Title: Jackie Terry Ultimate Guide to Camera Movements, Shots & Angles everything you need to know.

A knee level shot can be a very good way to track your character through their environment also you combine a knee level shot with the tilt shot and start filming your character walking from the knee level and then slowly go into the tilt once again combining camera movements in order to become a great filmmaker you have to know the camera movements and the camera angles which i'm showing you in this video right now so now we go to the ground level
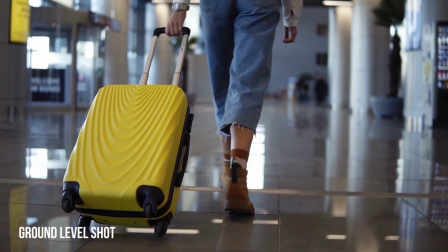shot which once again is kind of like a low angle knee
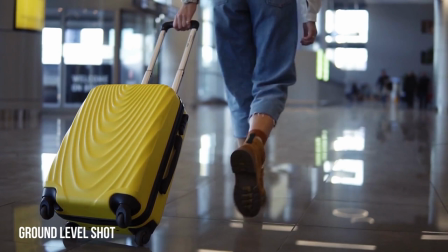level but the camera is all the way toward the ground you're all
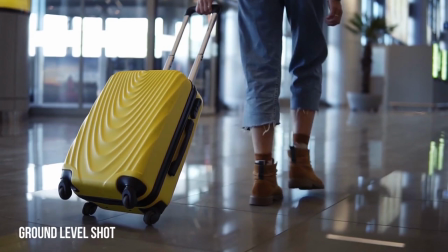the way on the ground so you you're tracking your character's movement so this is a good way to track the detail of your character so if your character
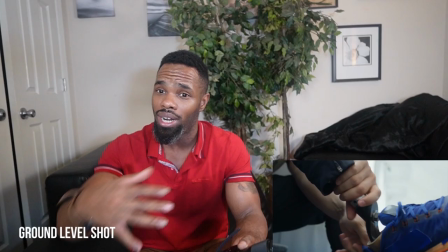has some nice shoes or if he's walking through an environment or if he's walking to a crime scene or just walking you're going to get
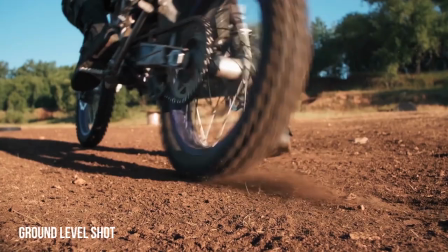some really great details with a low ground angle shot especially if he's walking through grass or anything like that a ground level shot is just beautiful
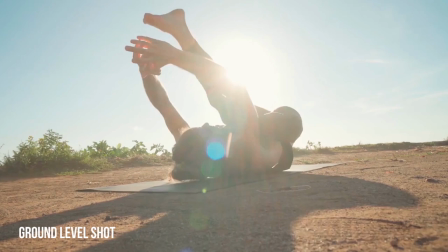and then once again you can combine all these shots and reveal your character
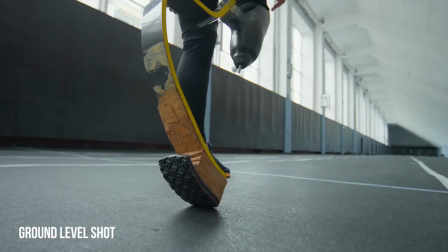any shot but a ground level shot is a good way of tracking tracking your character's motion and paying close attention to detail from the ground now we're going to talk about the different type of shots we're going to go with the establishing shot next the establishing shot is wide enough to establish the
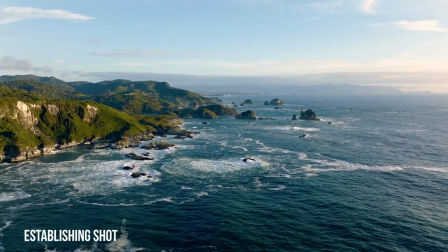geography of the environment it shows the scales and the subject in relation to the environment so for instance if i'm doing an establishing shot
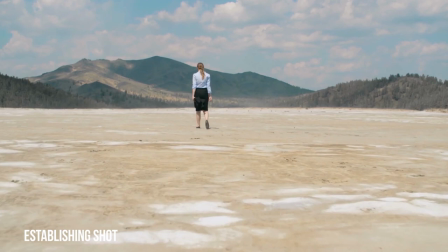not only will you see me but you will see a vast amount of
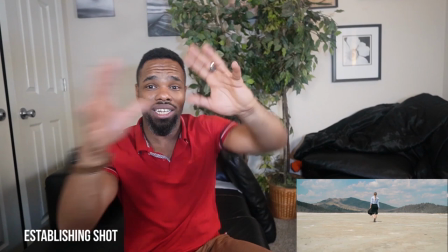the environment so you will see the geography you will see the
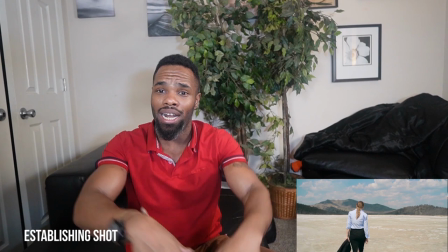landscape you will see everything and then you will see me but you will see the whole environment
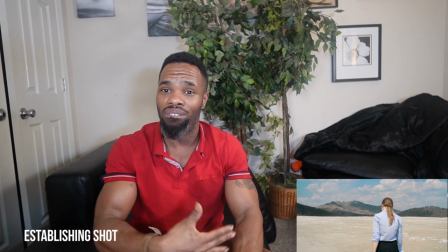so the audience already knows that I'm in a vast location so these established shots are very good when you start off
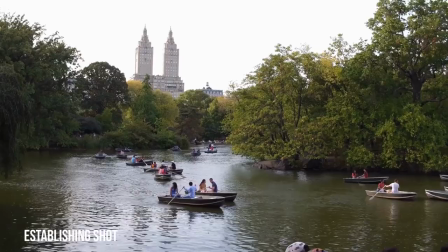the film straight out the gate when you start off and you show establishing shot the audience
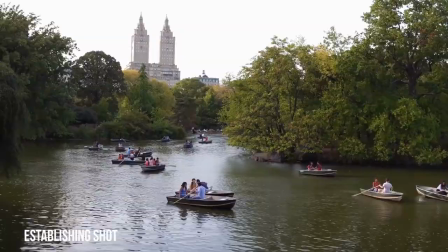already knows where the character is at so it's good to make a character feel vulnerable or even insignificant if it's a big enough environment or it's good enough to show
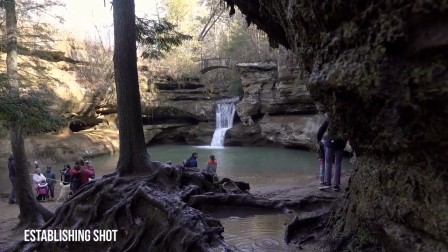the vast world the character is in very good to show off landscapes buildings everything etc establishing shots are perfect and
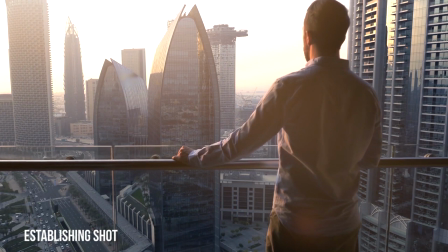i believe everybody should use a establishing shot and starting off a film or starting off a next scene
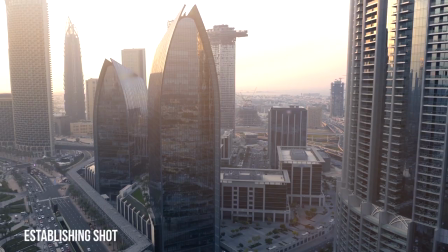to show the location of the environment and show what type of motion the character is feeling in that environment so the master shot shows the location and the geography and the characters in a scene all in one
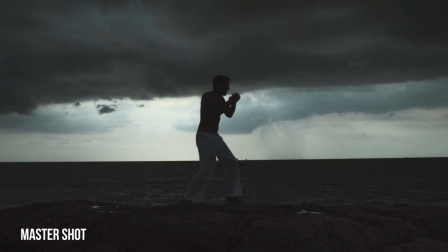scene so rather than an establishing shot being far away and you can see the vast environment the Master Shot is a little up closer where you can still see the environment but you
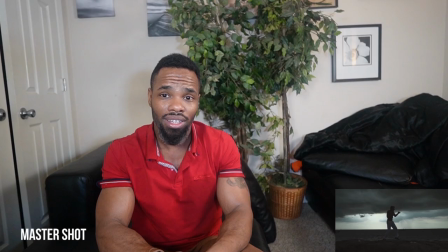can also see the characters a little bit more closer you could see the whole entire scene
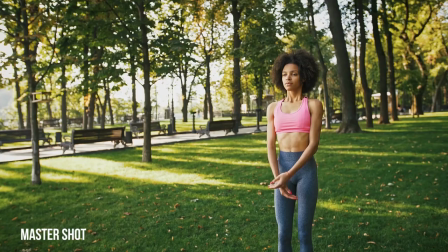so master shots really tell the
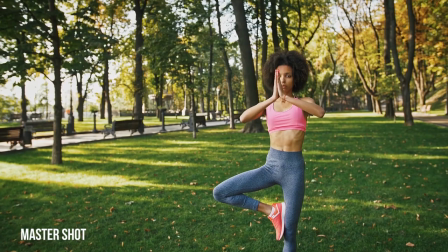story it's bringing the camera your audience more closer into the connections of the
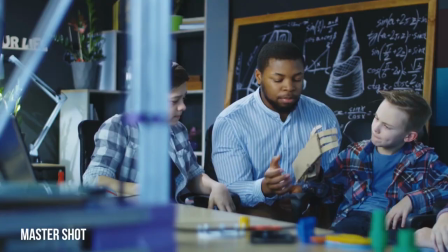actors so if you have the three actors together you will want to film a master
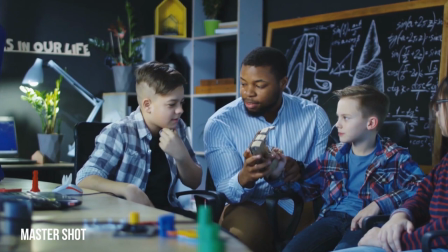shot first to establish where they are at in their environment in their location and relationships to each other so a master shot will display all the fine details of the location and the characters together.